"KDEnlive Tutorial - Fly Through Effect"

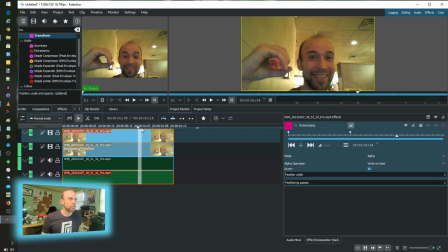[8:16]
All right, and then the final piece of this really is the actual fly, right? The motion. So again, we use a transform effect on top of our initial clip,
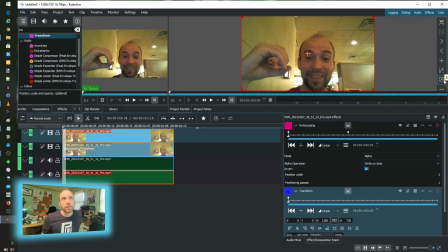[8:33]
and I'm gonna back out a lot, about as much as I can.
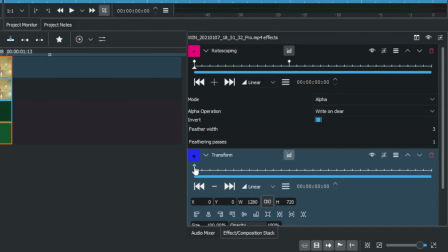[8:41]
And we want to start where we are, because that's position one. We want to go all the way to the end on the keyframe timeline, add another keyframe, and this is where we do our magic.
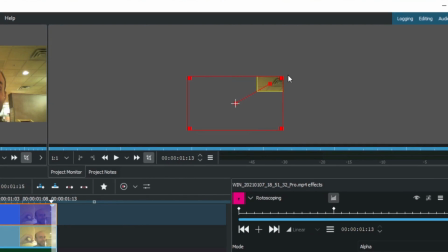[8:52]
And that we want to make this really, really big, because the idea here is we're flying inside the hand. And we're probably going to have to make this big a couple of times here to get that
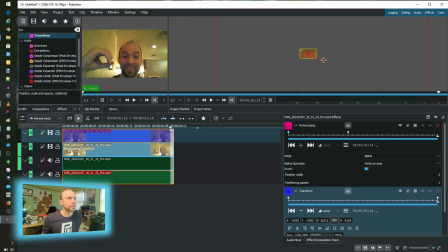[9:15]
through. It's also harder to see this way. I feel like we're getting there. That's my face. There it is. Okay, so I think that's the idea. Let's check it.
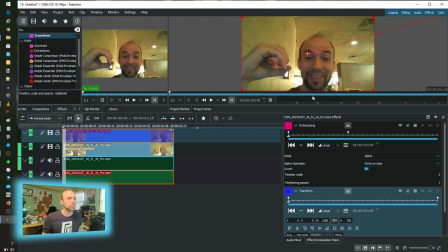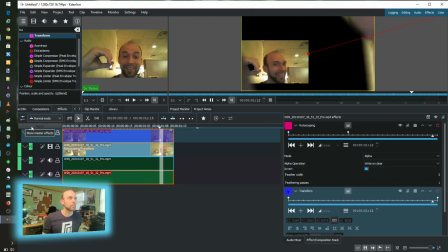[9:43]
There we go.
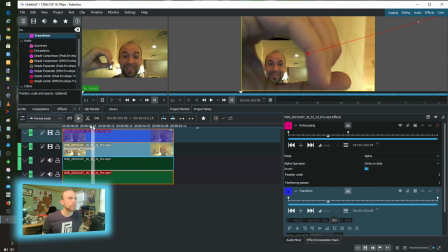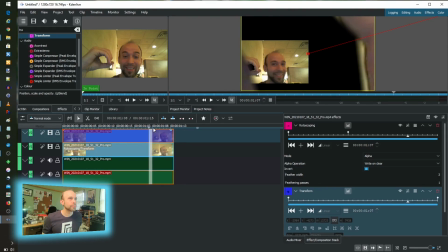[9:49]
That's the basic concept. You'll notice, because you're probably going to ask, well, what's this extra stuff? Well, that is actually because I did not take the time to do the rotoscoping really, really tight, okay?
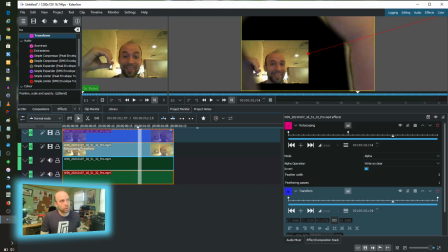[10:04]
The blur, you can see the spaces that I did, even right here where it overlaps, looks really good because as it gets closer, it's naturally increasing that little bit of blur so that it kind of has that bokeh effect where you're moving foreground to background,
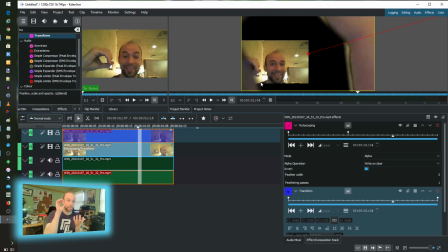[10:20]
and that adds more realism because as things get closer and there's something else the eye is already focusing on, what's super close is not going to be in focus. So that's true to life, and that helps sell the effect as it happens. All right, that's the more that feathering that I showed you how to do. And that's really the gist.
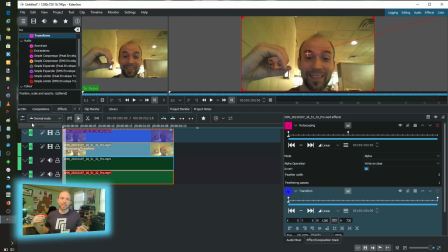[10:38]
You could get fancier with this. I was trying to play with the concept of kind of flying in, and it was possible to loop it. I couldn't quite figure that out yet, but I want to. So to show you what we've ended up with, what I ended up with doing this and working at it quite a bit, is over here.
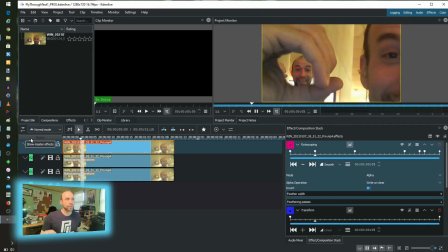[10:57]
And this is the project file. You can see the different rotoscopes that went on and how I attempted to fly through my hand and show that was also going on in my hand already again, and to match it up
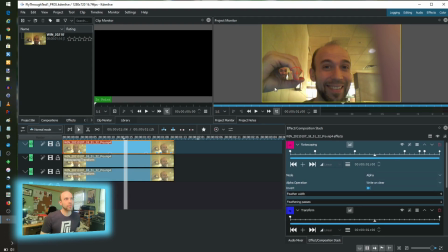[11:13]
within. I didn't spend so much time on the third layer. You can see how there's a little bit of float along the bottom because, again, the idea was go inside the hand, make that look good, and then maybe throw something behind there, but it just kind of goes on and on and on and on. And it was a lot of work to get
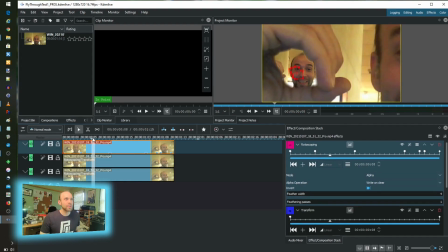[11:27]
the first two done. So that's the idea. And you can see how that blurring effect is pretty true as I pass through.
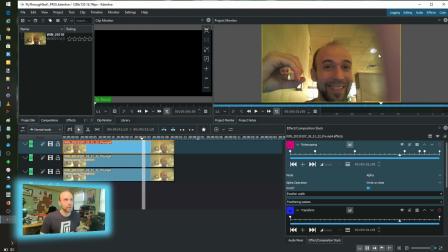[11:36]
Looks very seamless. That's my finger going by. And that's the idea of flying through something. You may need less feathering depending on how fast you're going. Again, that's a thing you're going to want to tweak carefully and just watch and monitor and see.
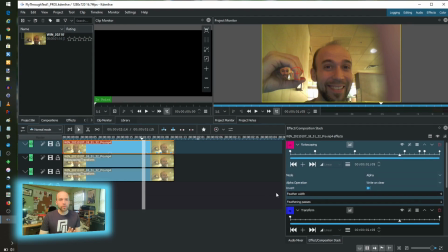[11:53]
You may have noticed that it's a little choppy as I play through. That's just because we're doing this in real time with these effects.
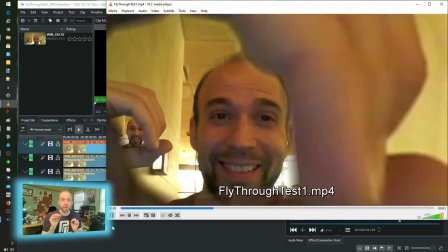[11:59]
I did bring up the rendered clip here just so we can kind of see how smooth that really is when that is finally done.
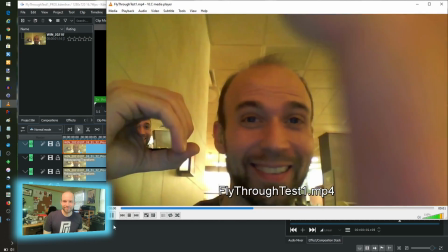[12:07]
There you go. So it's pretty cool, right?
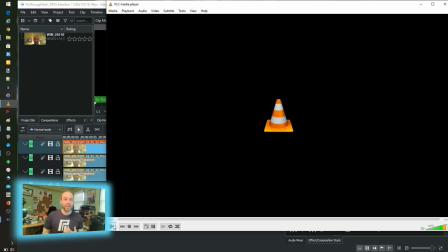[12:13]
You get some animation and you get some visual effect value out of a free open source tool, which is really awesome, and it looks really good. The colorization could obviously use some work. This was a really, really simple video.